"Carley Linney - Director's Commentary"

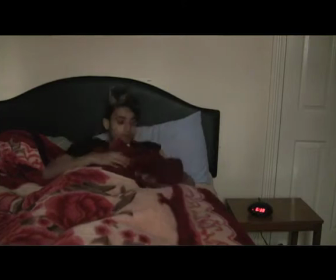The stages of Todorov's equilibrium model are evident in Scarlet as the three boys getting ready for school in the beginning is the equilibrium.
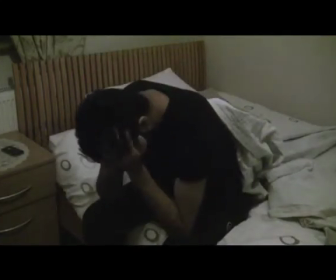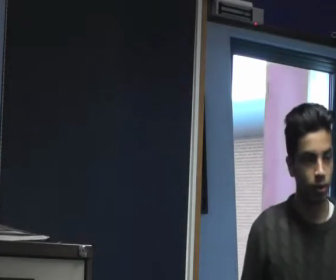And the disruption is James seeing Scarlet for the first time.
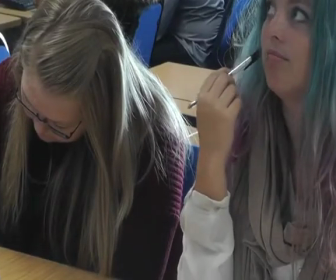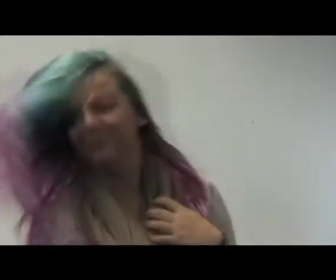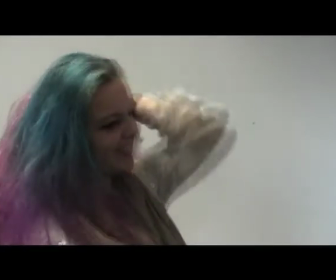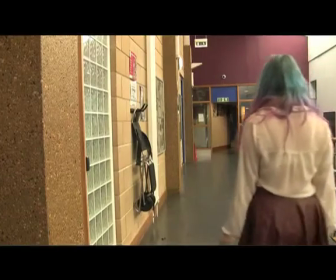The recognition is James and Luke attempting to get her attention and impress her various times,
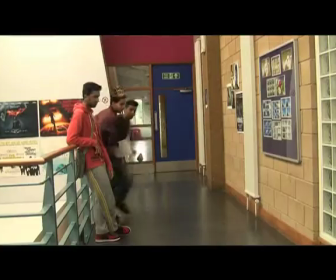and the repair comes when they realise she is not interested and they give up with her.
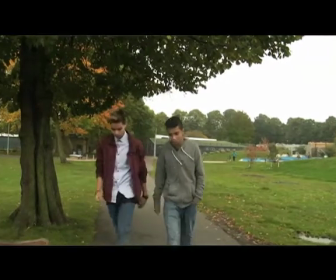The new equilibrium is when James and Luke walk through the park and decide that Scarlet isn't worth the trouble they went through.
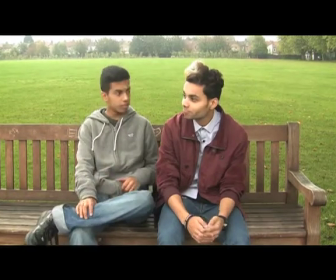She wasn't even exactly though. Man, we just wasted our time. I didn't even like her. I didn't even like her either.
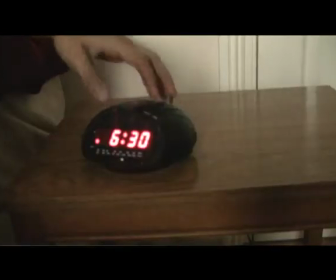Levi-Strauss' theory of binary oppositions, understanding a concept by knowing the difference between that and its opposite,
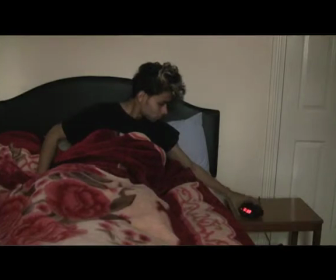is evident in Scarlet between the personalities of the boys, as in the beginning James is shown as lazy and doesn't care about being late or dressing well,
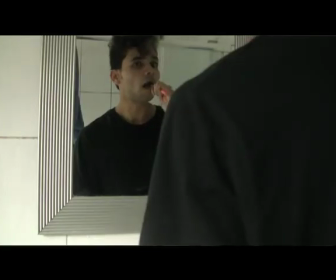whilst Luke is a sharp contrast as he is early and on time and takes pride in his appearance,
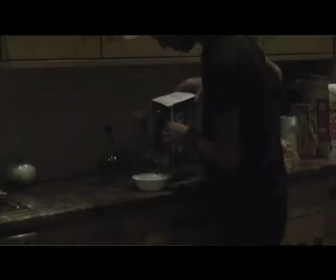choosing to dress smartly and spend time on his hair than to have a more laid-back attitude and wear casual clothing.
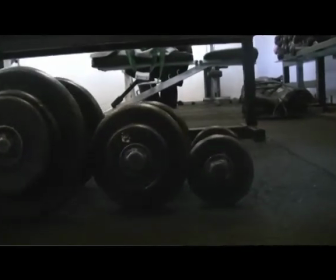The montage sequence allows the audience to learn more about who the characters are through their oppositions,
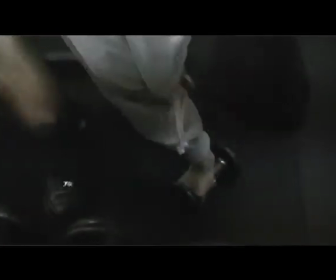as we see one of them choosing to work out, whilst another focuses on his hair and the other is just being lazy.
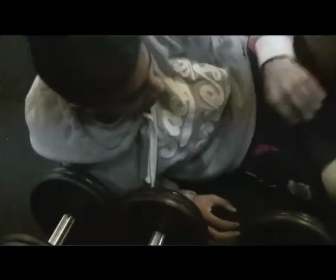These oppositions create comical moments as the audience laugh at certain things the boys do,
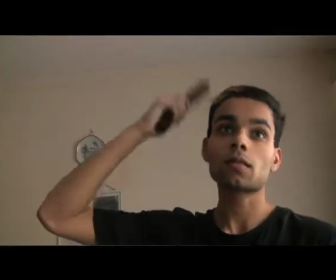such as James dropping the weights and Luke styling his hair differently.
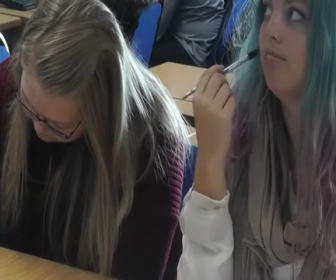Fantasy and realism is another binary opposition in Scarlet, as when James first sees Scarlet,
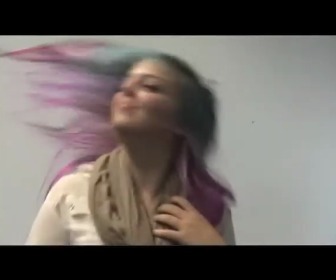the slow motion scene shows him fantasizing over her in his head, but in reality she is just sat at the table and hasn't taken any notice of him.
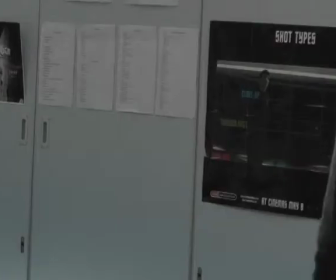And throughout the film, his and Luke's fantasy of being with her continues whilst in reality she isn't bothered about them.
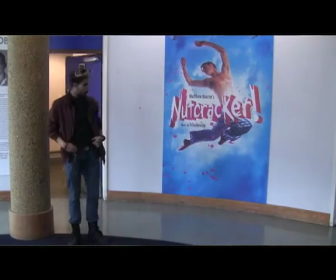We chose to construct the film in chronological order as the storyline suited it.
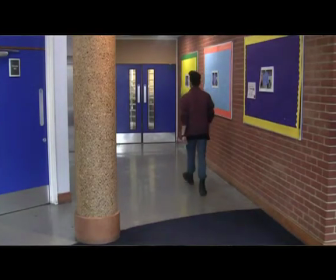There are no flashbacks or previous events the audience need to see to understand the story,
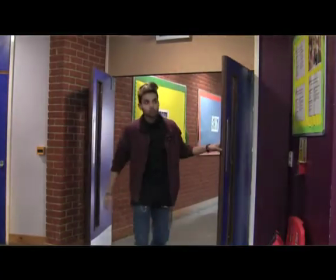and chronological order allows the audience to see the boys' attempts to impress Scarlet as they happen.
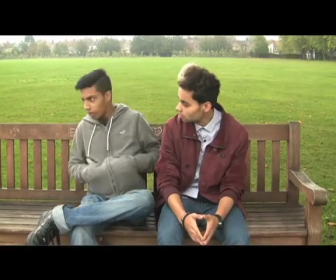The film follows a restricted narrative, as although throughout most of the film the audience see what is going on between Scarlet,
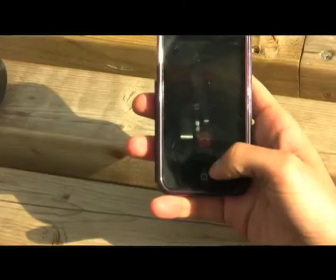James and Luke, they are hidden from the fact that she likes Matthew, and this is only revealed during the date scene at the end of the film. So, what do you want to do
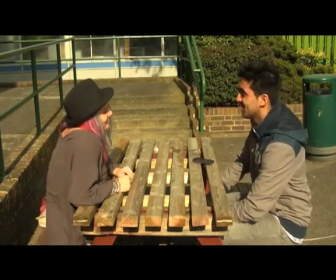after? I don't know. Movies?
Want to go to the movies?
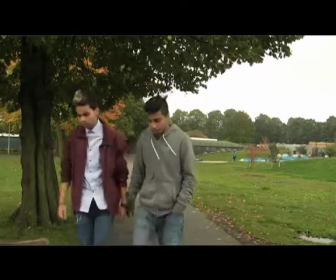The closed ending for the film was chosen as we wanted the audience to know that Matthew is the one that gets the girl, even though throughout the film he is not shown making an effort with her.
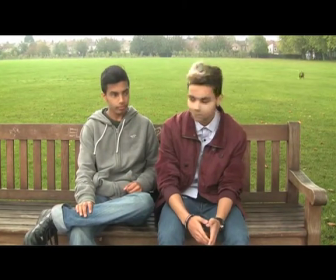This closed ending brings a surprising element to the film, as at the end the audience will see that Matthew is with her, whilst his friends have given up.
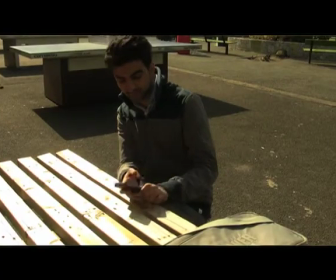We did this as we wanted to challenge the audience's expectations, those expectations being James or Luke getting the girl as they put the effort in,
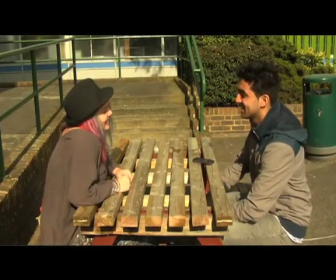but instead we chose to surprise them with Matthew being the one who gets the girl. Want to go to the movies?
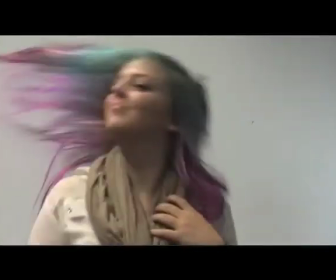Scarlet is a typical character of the genre, as generally in school-based rom-coms there is the pretty or popular girl that all the boys like.
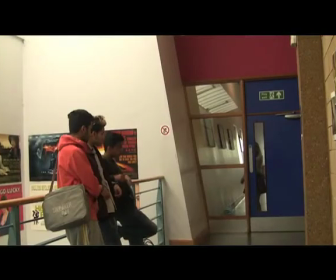The popular girl is often seen wearing pink, and Scarlet does this in the beginning of the film.
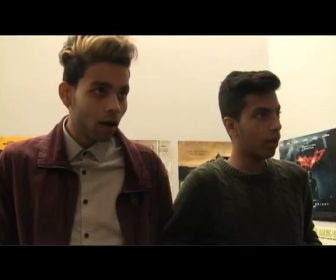She also has her makeup well done, and her facial expressions often show her discomfort of being around some of the boys.
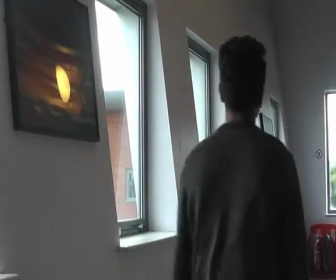James is funny and clumsy throughout the film, and romantic comedies usually have a funny character.
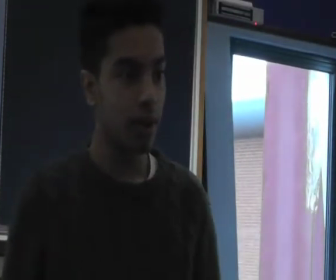James does a lot of funny things as well, and his costume is relaxed and comfy, as for his character he does not feel the need to make an effort.
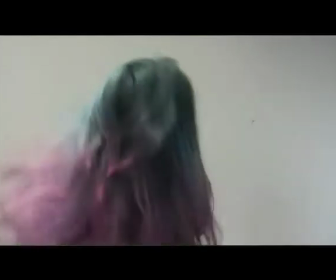The storyline is typical of the genre, as general conventions for romantic comedy films are a boy meets girl situation,
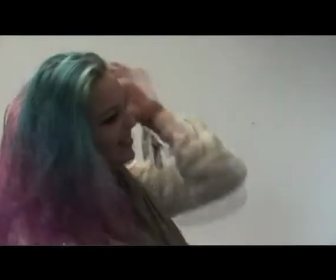just like in She's the Man, as Viola meets Duke, and parts of the storyline follow their relationship.
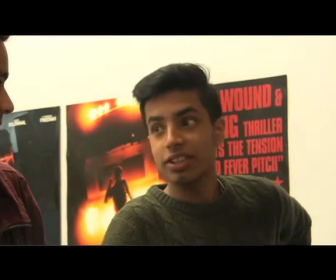Scarlet follows this convention, as James and Luke are shown meeting Scarlet,
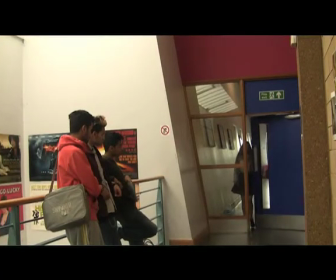and their attraction to her is made clear through the use of slow motion clips and their attempts to impress her.
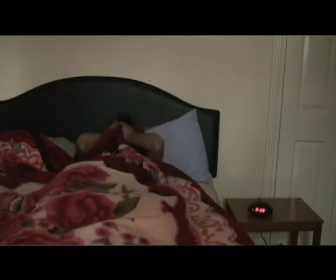The beginning of the film also shows the three boys being shown getting up and dressed for college.
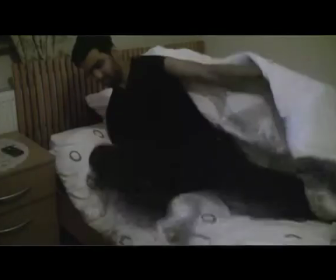Luke and Matthew are shown to get up right away whilst James sleeps in late. Luke dresses smart in a shirt whilst the others are much more casual in what they wear.
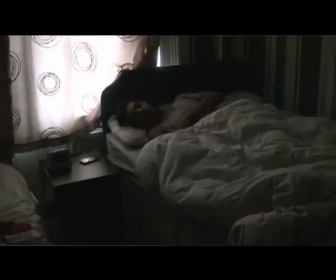This introduces their characters to the audience and allows them to get an idea of what each is like.
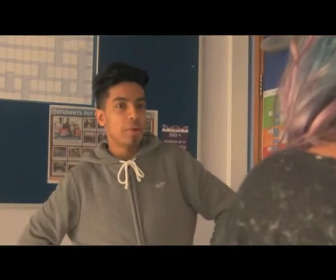The storyline of the film is centered around Scarlet and the boys impressing her, which is another convention of romantic comedy films,
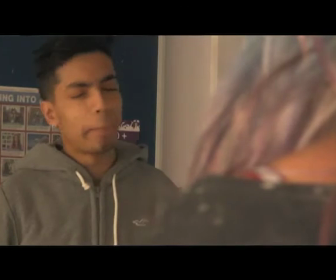as relationships are the main female character are always at the center of everything happening.
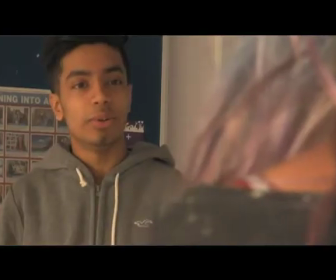For example, in The Holiday, the storyline is centered around relationships as two women meet a guy and fall in love.
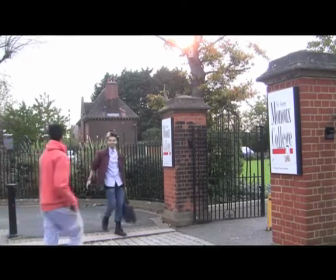Establishing shots are used to show where the events are taking place,
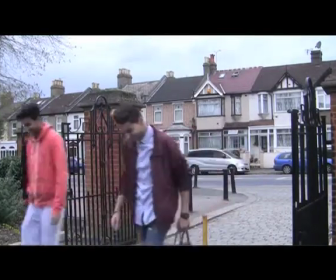and we used establishing shots for both the college and in the park to introduce to the audience that this is where the characters were.
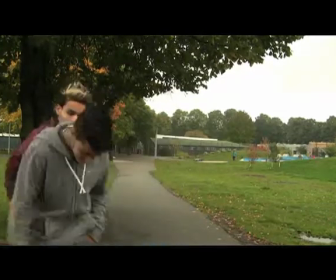The establishing shot of the college is similar to a shot of the school in She's the Man,
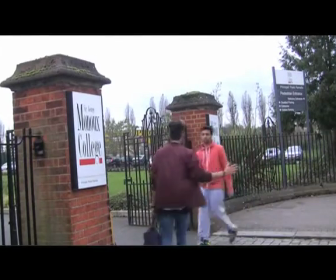as the brief glimpse of the outside tells the audience where the following action is taking place.
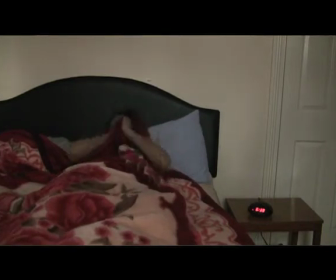A lot of close-ups and medium shots are used to introduce characters and show what they are doing.
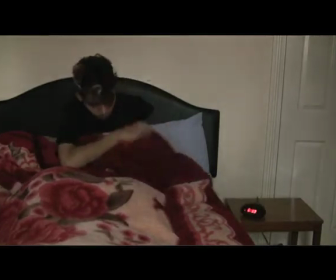The opening sequence shows brief close-ups and medium shots of the boys getting up and ready.
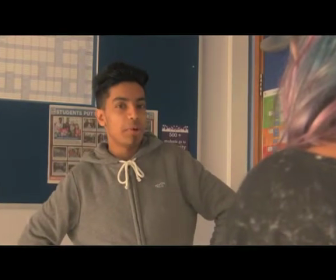Close-ups are a convention of romantic comedies as they show how a character is feeling and convey the emotion to the audience.
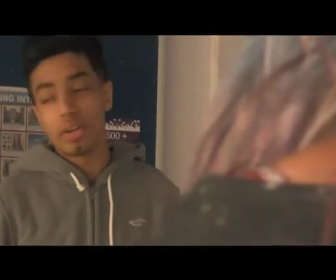James's conversation with Scarlett features various close-ups to show her feeling uncomfortable and unimpressed,
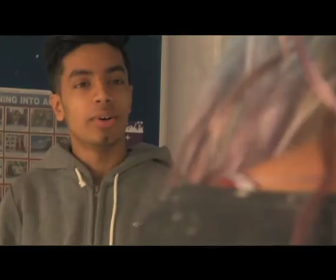whilst he can be seen to be visibly upset and disappointed with how the situation works out.
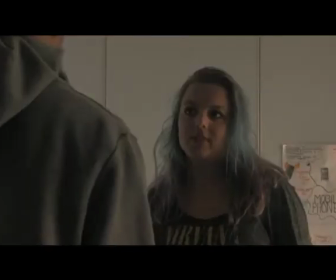See you around.
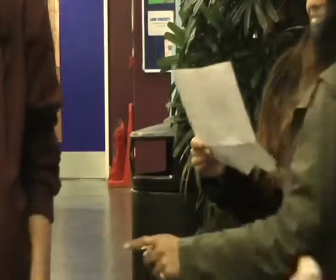Close-ups are used when Luke bumps into Scarlett with his wet trousers,
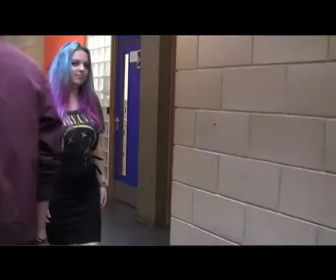and the audience can identify that Luke feels awkward and embarrassed by his facial expression and body language.
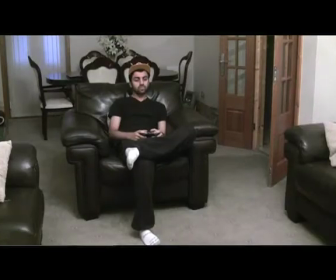The montage sequence features a range of close-up, medium and long shots to show the boys' actions.
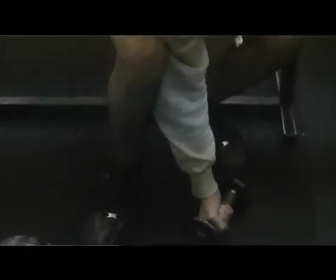These shots are effective in showing the boys' expressions as well as what they are doing.
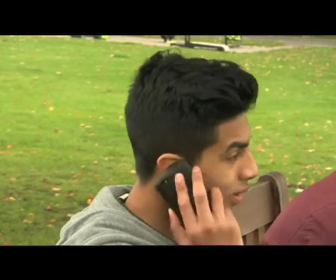We ended the film with shots of Matthew and Scarlett together to give a slow reveal of who Scarlett had chosen to be with,
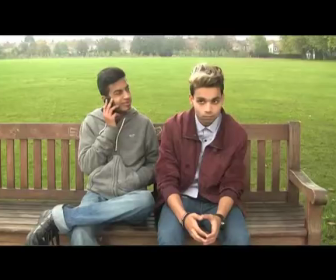and it also gives a surprising element to the audience as they see that Matthew got the girl,
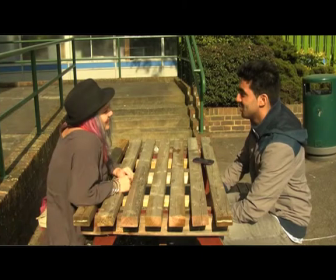even though his friends were the ones shown making the effort with her.
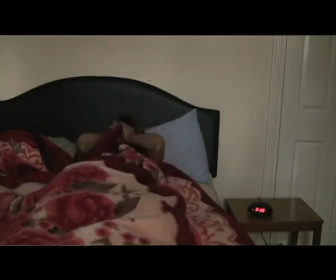A typical convention for romantic comedies is to begin with some non-diegetic music playing,
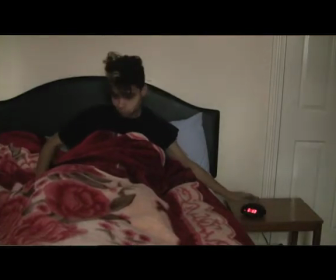and Scarlett follows this convention as music starts off slow in the beginning and begins to get louder and faster,
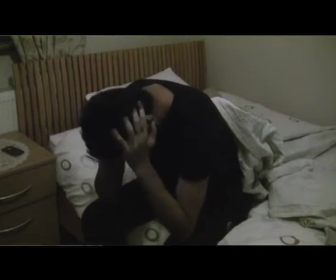making it parallel to the action on screen.
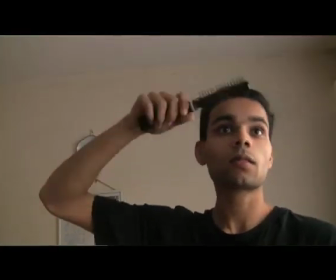Parallel music is also played throughout the weekend montage as the pace of the music matches the action of the boys.
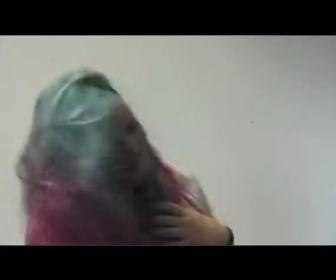Slow motion is a typical way to introduce a character and how someone is seeing them and how they feel towards them.
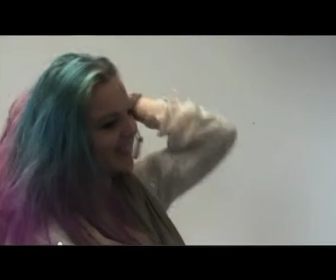By introducing Scarlett using slow motion, the audience get an understanding of how the boys feel towards her.
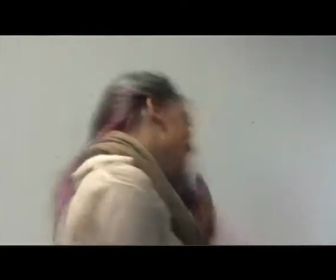The music that plays during the slow motion scene complements it, as it is slow and intensifies the way the boys see Scarlett.
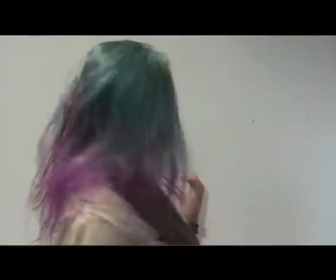It conveys their feelings to the audience and also makes the moment more comedic.
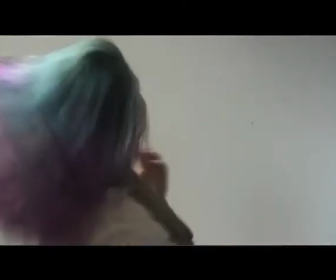It is also typical of the genre, as music like that is often played when a character that others like is introduced in a movie.
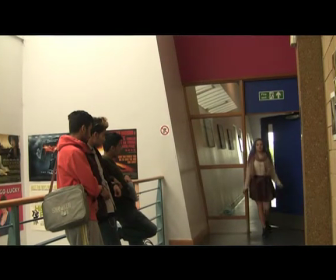Slow motion is used again with the same music when Scarlett walks past James, Luke and Matthew to again convey their feelings and to create comedy.